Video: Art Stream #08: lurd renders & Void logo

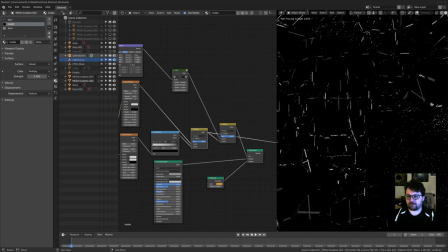(95:18)
And I don't think it was necessary to go this far, but sometimes you just kind of go down the rabbit hole, and if it looks good, it looks good. So, and then this one is just a regular brick texture, but because I'm multiplying it with the other ones, I get the pattern that's shown here.
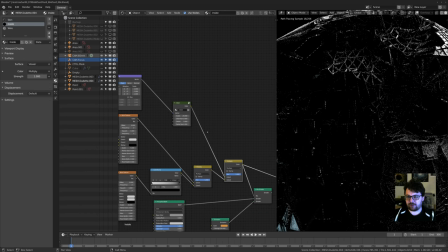(95:38)
And then again, just adding this M dot shader. I think I've shared this a couple of times at this point.
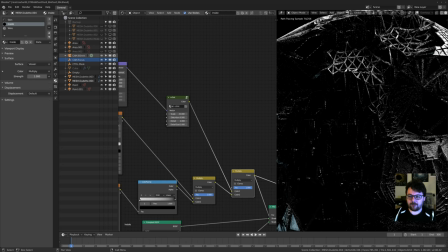(95:45)
It's on my FTP thing. It's just a shader with dots.
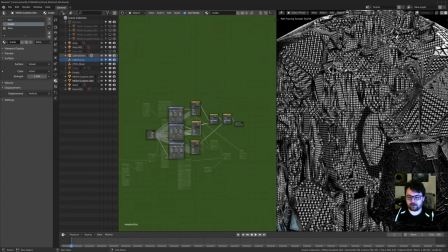(95:51)
I created this a while ago, in 2.79 even, or 2.78 maybe. It's all it is. It's three wave textures.
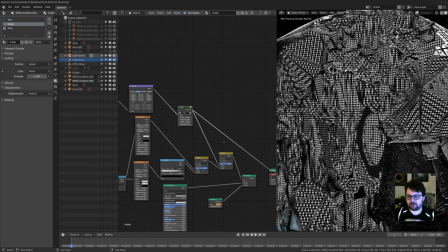(96:00)
Unfortunately can't show it from here, but because the wave texture are basically straight gradient lines, if you multiply them together in the right way, you get dots and you get this sort of halftone looking pattern.
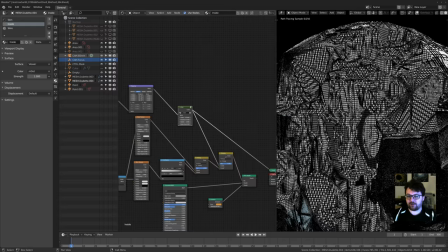(96:11)
And it's not perfect, but for this case,
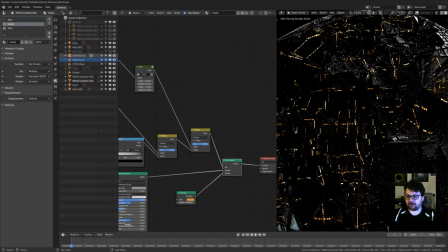(96:15)
I just wanted to have a little bit of a breakup of the lines inside of it and get more of a like dotty technical looking pattern on top of it.
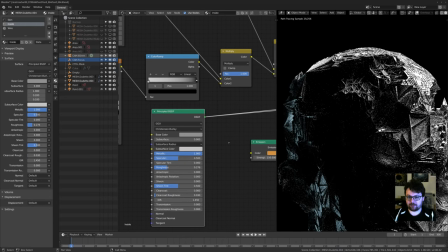(96:22)
And then the base shader is really simple. It's just a metallic shader set to gray with a roughness of 2.276.
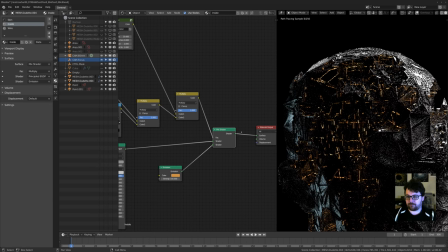(96:30)
So there's really nothing special to the inside,
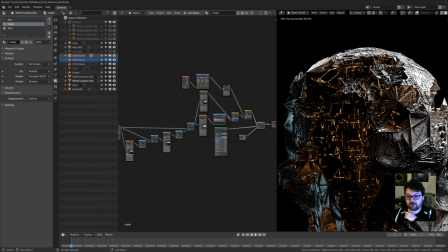(96:36)
except for the kind of crazy amount of stuff that I'm doing here that isn't really necessary, I guess.
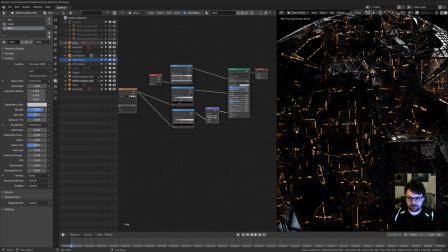(96:45)
And then for the wireframe, there's, as I was saying earlier, simple shader again.
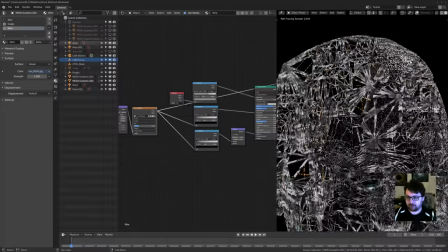(96:51)
So again, box, blended box, projecting those on.
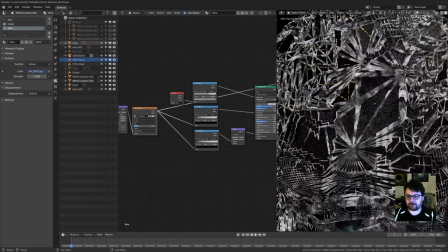(96:57)
And
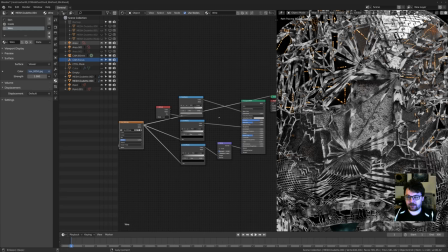(97:02)
using it for,
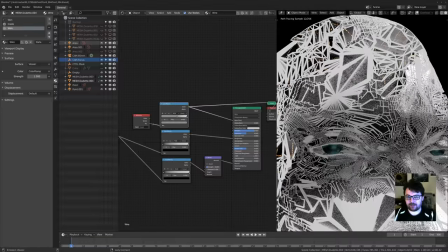(97:06)
let's see. Oh yeah, so here you can see that mask. If I just show it here, you can actually see the color, but I
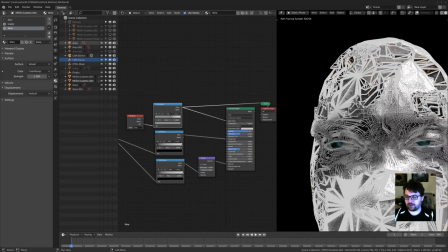(97:15)
took it back a little bit with the color ramp, but you can see it's a little bit darker than the other stuff.
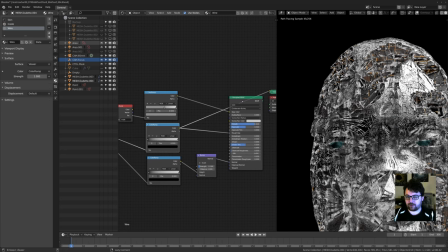(97:20)
And then this is being used again, color ramped for the roughness in the shader, and then this again for the little bump map.
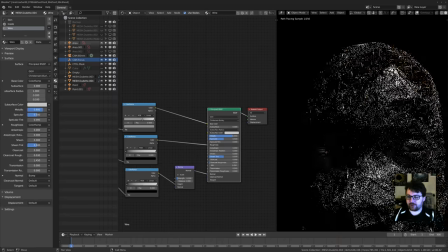(97:28)
I think I tried putting displacement on one of these at some point,
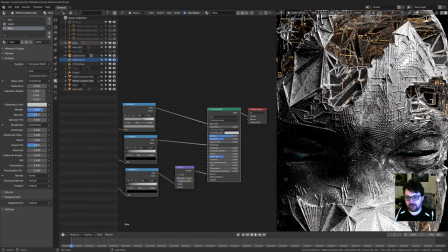(97:32)
and after I was like getting into swap space and my computer just completely locking up,
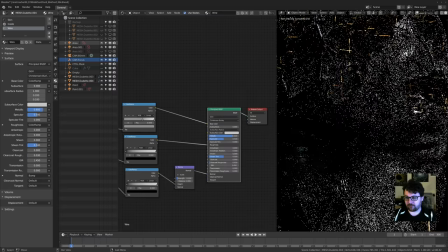(97:39)
I decided I was just going to use bump maps instead. So.
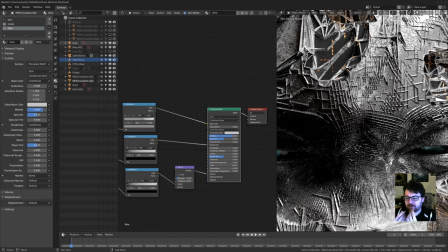(97:44)
But it's just all the different little bits and bobs of the patterns, and all the patterns on the patterns on the patterns.
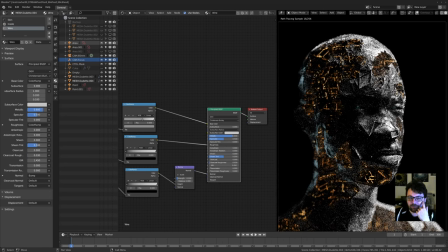(97:51)
And like, that's the best, I guess, advice I could give people, is just keep layering stuff.
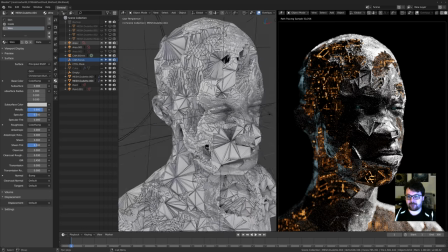(97:57)
Like, whenever you're looking at it and you feel like something is missing, try and see if you can add another layer of things.
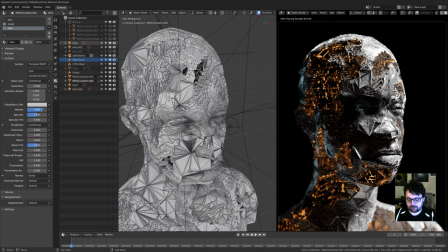(98:02)
Maybe if your shader is really simple, see if you can bump, like put in a little bump map or a pattern in there. If your lighting is very flat, see if you can maybe take away some of the lighting. If it's overly lit, it tends to get really flat. Or if it's too frontally lit, like coming from the same point of the camera, it tends to be too flat.
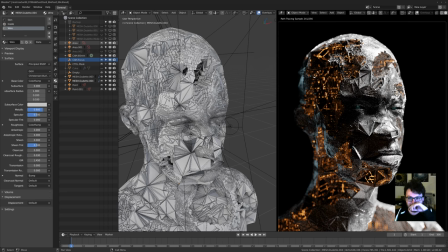(98:21)
So use a lot of rim and backlighting and see where that gets you, because it's a lot moodier. Obviously, depending on the project, if you need something else, do something else. But for this kind of thing, it works out quite nicely.
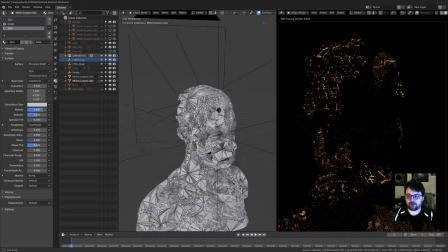(98:32)
So I'll turn off all the lights as well, so you can see very quickly. This obviously is the emission shader that I was showing earlier.
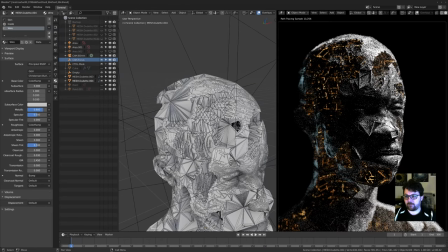(98:39)
So again, one light from the side, once again, one light from the back, just to give it that little bit of extra color, just to offset the rest of the colors.
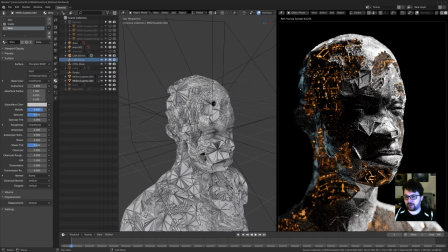(98:48)
And again, rim lighting works really nicely just to get the shape in there. And because if you thumbnail this, you can see it's a human head, it's a shape, that looks cool. So, and then a little trick here, the eyes.
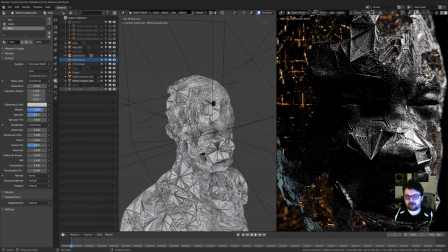(99:05)
I wanted to have the eyes be a little bit more visible.
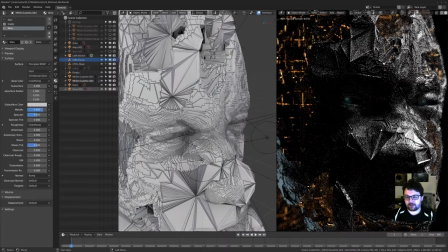(99:08)
So I put two point lights just over here, and because they reflect the point lights in front of them here, you just get that little bit of highlights.
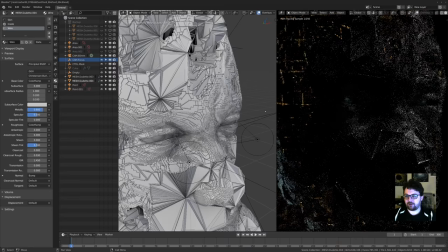(99:17)
So if we turn this off, you can see they're quite dark. And if you turn these on, yeah, you're really getting the look there, which is a lot better.